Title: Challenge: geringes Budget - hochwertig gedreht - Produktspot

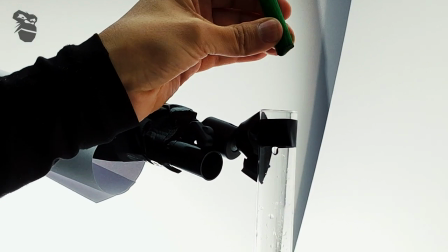4:06 Die Farbe kommt aus der Patrone eines Textmarkers, weil die Farbe nicht so kräftig sein durfte.
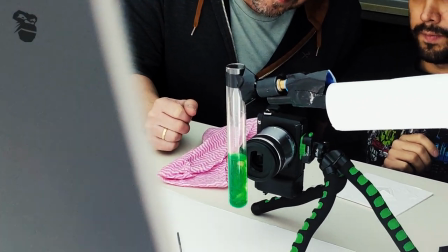4:10 Da unsere günstige Kamera keine vernünftige Slow Motion hat, also nur 60 Frames per Second, hatte Felix die großartige Idee,
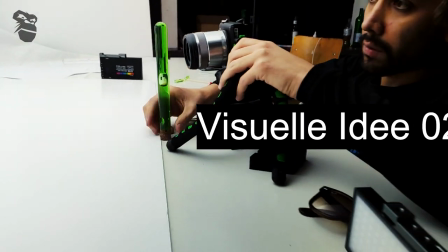4:16 grünen Klebstoff zu nutzen, um die Luftblase träge und langsam an der Kamera vorbeilaufen zu lassen.
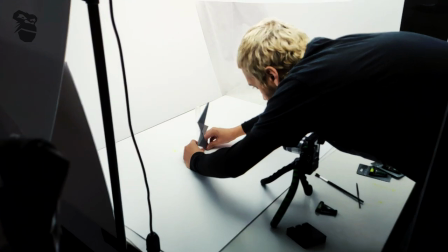4:21 Das war in der Theorie perfekt. Aber letztlich hat es einige Shots gekostet, bis es sein Ziel erreicht hat, denn hinter der Blase sollte das Logo des Produktes zu sehen sein.
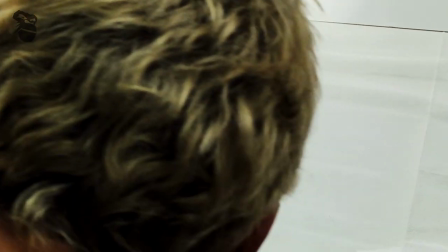4:30 Das bedeutete, dass wir für die nicht sehr lichtstarke Kamera Licht auf dem Reagenzglas vorne haben mussten und auf dem Logo aus dem 3D-Drucker im Hintergrund.
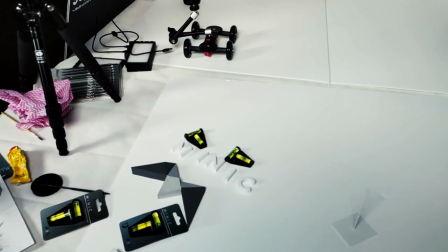4:38 Das haben wir übrigens auch selbst bemalt.
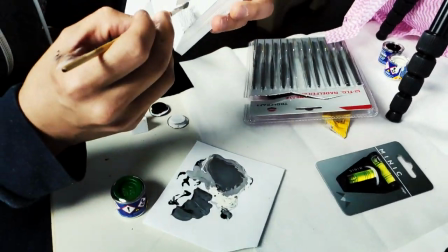4:40 Wenn man nämlich keinen Profi für Ausstattung und Requisite einkalkuliert, muss man letztendlich alles selber machen, ob man das nun besonders gut kann oder nicht.
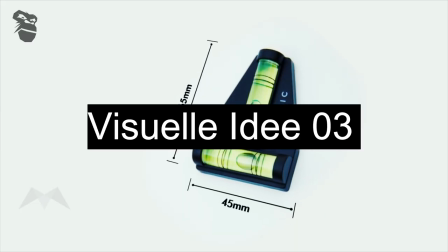4:48 In den nächsten Bildern wollten wir einerseits die kleine Wasserwaage auch mal in Aktion sehen,
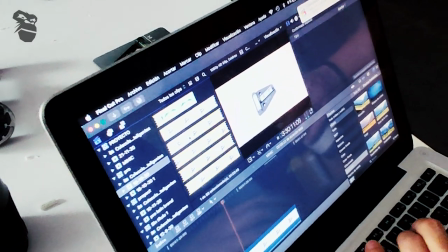4:52 also die echte Luftblase in Bewegung, aber andererseits wollten wir auch keine Hand im Bild haben. Die
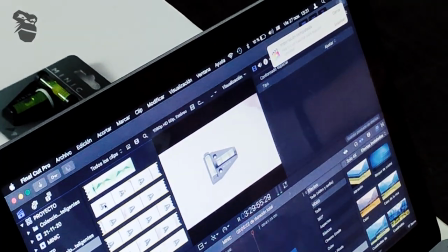4:57 Illusion sollte bleiben, dass das Produkt frei im Raum schwebt. Denn der Zuschauer hat keine Möglichkeit der räumlichen Orientierung.
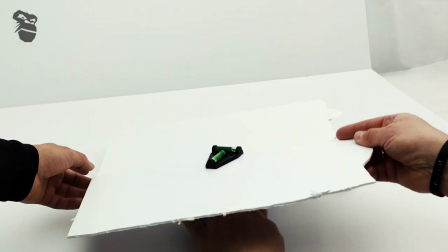5:03 Und eine wackelnde weiße Fläche aus Kappa-Pappe auf einem leicht mit Luft befüllten Einmalhandschuh
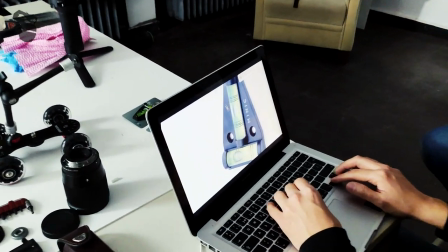5:09 schafft auf sehr einfache Art und Weise die Illusion einer freischwebenden kleinen Wasserwaage.
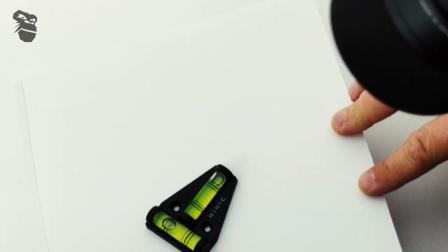5:15 Tata!
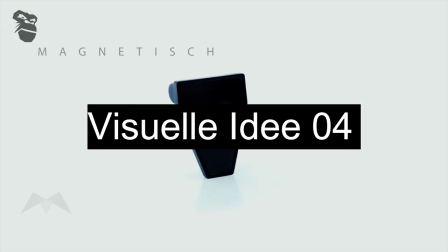5:17 Da unser Produkt aber einmal eine magnetische Rückseite und einmal eine nicht magnetische Rückseite hat, wollten wir beide Rückseiten wenigstens einmal im Wechsel zeigen.
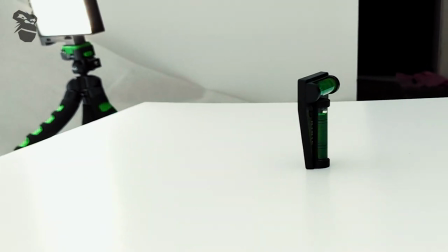5:25 Die Idee war erstmal einfach, wir wollten das kleine Teil im Kreis rotieren lassen. Im Normalfall hätten wir uns dafür einen Drehteller bestellt, der sich dann elektrisch betreiben lässt.
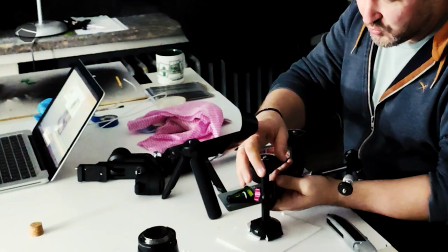5:33 Doch unser sehr kleines Budget für dieses sehr kleine Produkt war schon sehr schnell aufgebraucht.
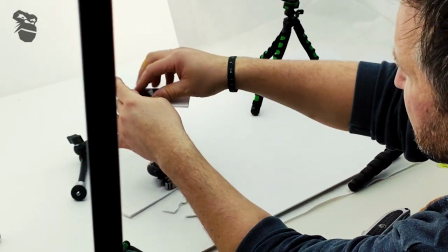5:37 Und da wir das Ganze mit einem Making-of begleiten, hatte ich die Idee, doch mal zu zeigen, wie man unser kleines Kameraskateboard so umfunktionieren kann, dass es ein Drehteller ist.
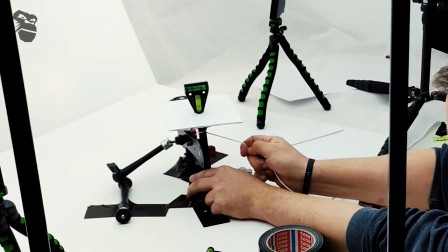5:46 Das würde auch mit dem handelsüblichen Skateboard funktionieren oder einem anderen Radsystem. Man muss eben nur das Rad etwas erhöhen, um über den Rand zu kommen.
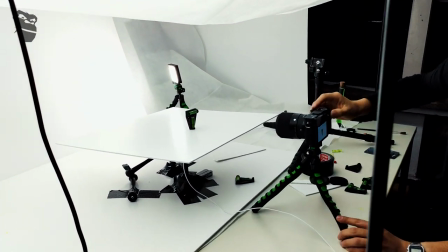5:53 Wir haben unser kleines Gestell dann auf dem Tischstudioboden fixiert und dann die Drehung mit einem angeklebten Bindfaden händisch gesteuert.
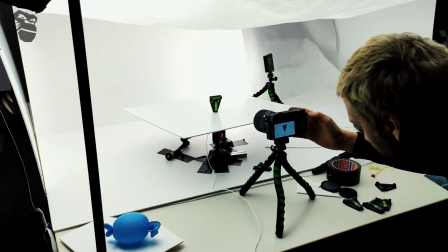6:00 Die Fläche mussten wir dann so groß wie möglich machen, damit keine Ränder im Bild zu sehen sind. Geholfen hat dabei, dass der Hintergrund überstrahlen durfte, weil er ja nur weiß sein musste.
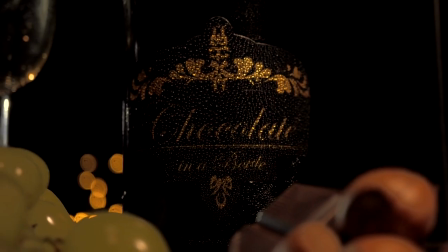6:08 Bei einem schwarzen Studio würde das auch gehen, weil der Hintergrund dann einfach absaufen könnte.
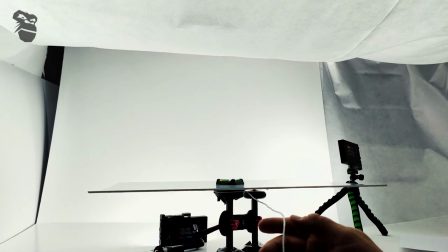6:12 Denselben Effekt haben wir dann auch nochmal für die flache Drehung genutzt und dann auch nochmal für die drei Mini-Wasserwagen auf einmal.
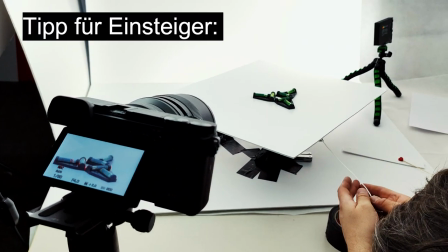6:17 Und da unser Licht einmal stand, sind wir mit den Shots relativ gut durchgekommen. Als Tipp für Einsteiger kann ich aber empfehlen, so eine Art Liste zu führen, was ihr drehen wollt.
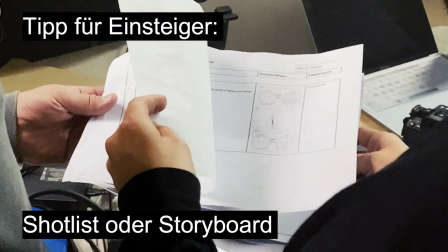6:25 Das kann bei großen Drehs ein komplexes, detailliertes Storyboard sein oder eben wie hier eine kleine handschriftliche Liste.
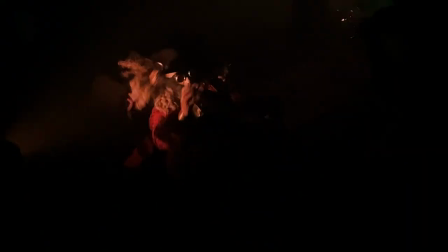6:31 Je genauer ihr eure Shots plant, umso besser ihr vorbereitet seid, umso besser könnt ihr letztlich am Ende abliefern.
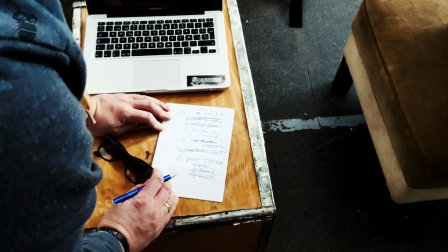6:37 In diesem Fall hat uns die einfache Liste gereicht, weil wir außer ein paar schönen visuellen Ideen keinen echten Plan hatten, wie der Spot am Ende aussehen würde.
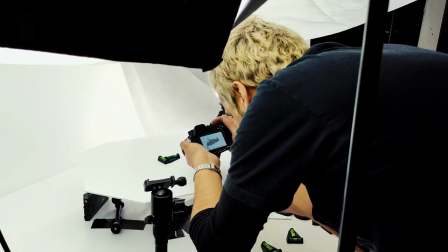6:44 Hier trifft der viel zitierte Klassiker zu, der Film entsteht im Schnitt. Und mehr kann man für ein Mini-Budget auch nicht erwarten, finde ich.
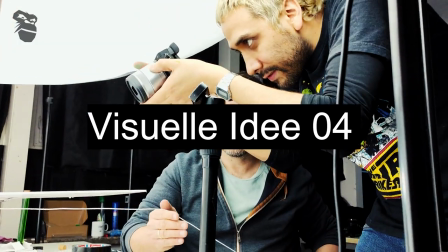6:50 Die Liste hat uns dann aber auch gezeigt, dass wir noch die bewegten Detailaufnahmen vor uns hatten. Die haben wir dann noch umgesetzt und fertig war der Dreh.
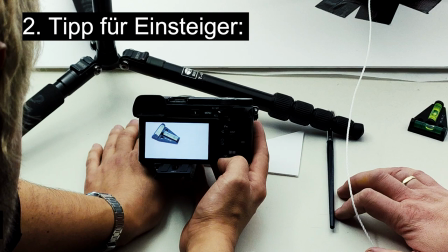6:57 Eine weitere Zusatzempfehlung für Leute, die gerade am Anfang stehen, wenn man schon keinen Monitor an die Kamera anschließt,
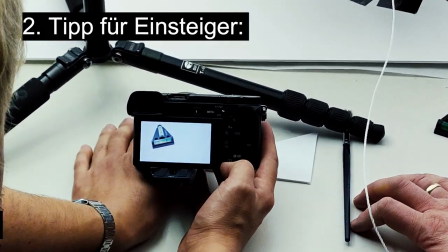7:02 der von dem Regisseur, vielleicht dem Regieassistenten und im Idealfall noch von der Continuity beobachtet wird,
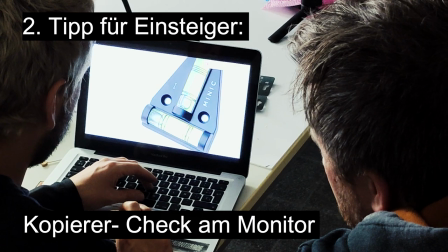7:07 sollte man dringend die Kopierer einmal am Rechner gegenchecken. Kopierer sind die Shots, von denen man sich sicher ist, dass die am Ende auch im Spot landen.
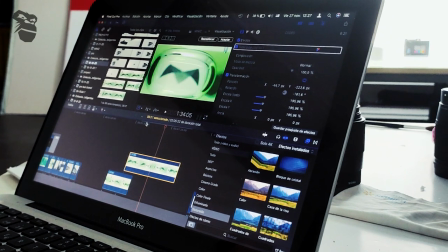7:13 Es gibt nichts Schlimmeres, als im Schnitt zu sitzen und festzustellen, dass es nicht funktioniert hat. Ich hoffe, wir konnten hier angehenden Filmemachern zeigen, wie man mit wenig Aufwand ein hohes Ergebnis erzielen kann.
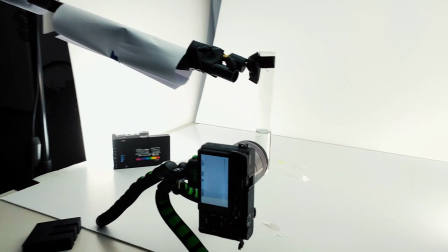7:23 Und allen anderen und vor allem denen, die Spots beauftragen, wollte ich mal zeigen,
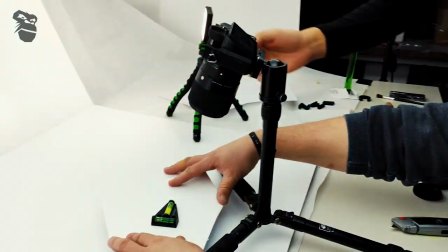7:27 dass Low Budget nicht Easy Going bedeutet, sondern einfach nur, dass weniger Leute mehr Jobs auf einmal verantworten müssen.
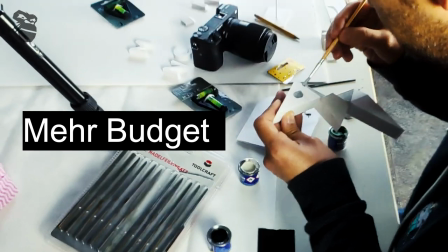7:33 Dieser Spot hätte mit mehr Budget natürlich noch unvergleichlich viel besser ausgesehen.
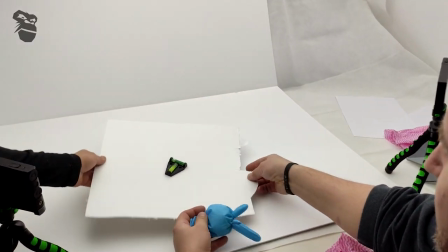7:38 Man würde ja auch nicht erwarten, dass man in einem Smart ein Formel-1-Rennen gewinnt. Aber immerhin kann man auf derselben Strecke mitfahren und kommt auch ins Ziel.
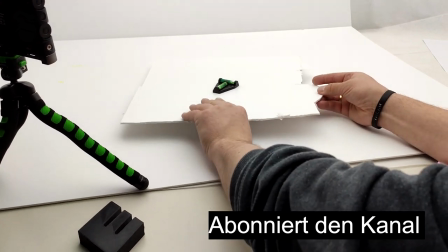7:45 Mehr war hier auch nicht angedacht.
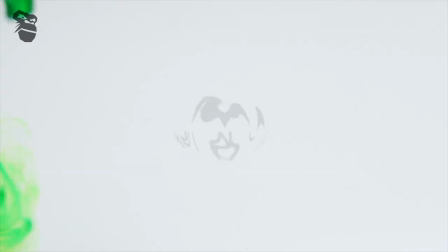7:47 Falls ihr zu dem einen oder anderen Thema noch Fragen habt, schreibt es gerne in die Kommentare. Nicht zu vergessen ist, dass wir selbst hier ein paar Schriftgrafiken einfach animiert haben.
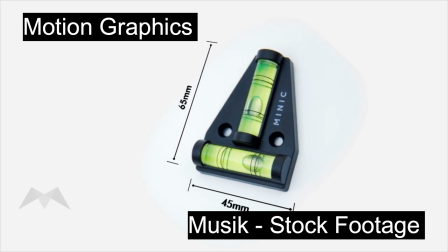7:55 Und dann kommt noch Musik dazu, die neben dem Schnittrhythmus die Stimmung auch deutlich beeinflusst.
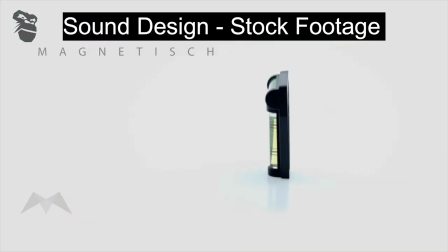8:02 Viele unterschätzen immer noch das Sounddesign. Das ist eine ganz eigene Disziplin. Hier aus Stock-Sounds generiert.
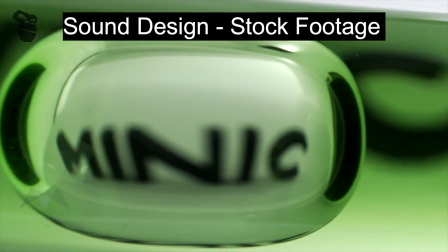8:07 Alles zusammen ergibt dann hier den finalen Spot.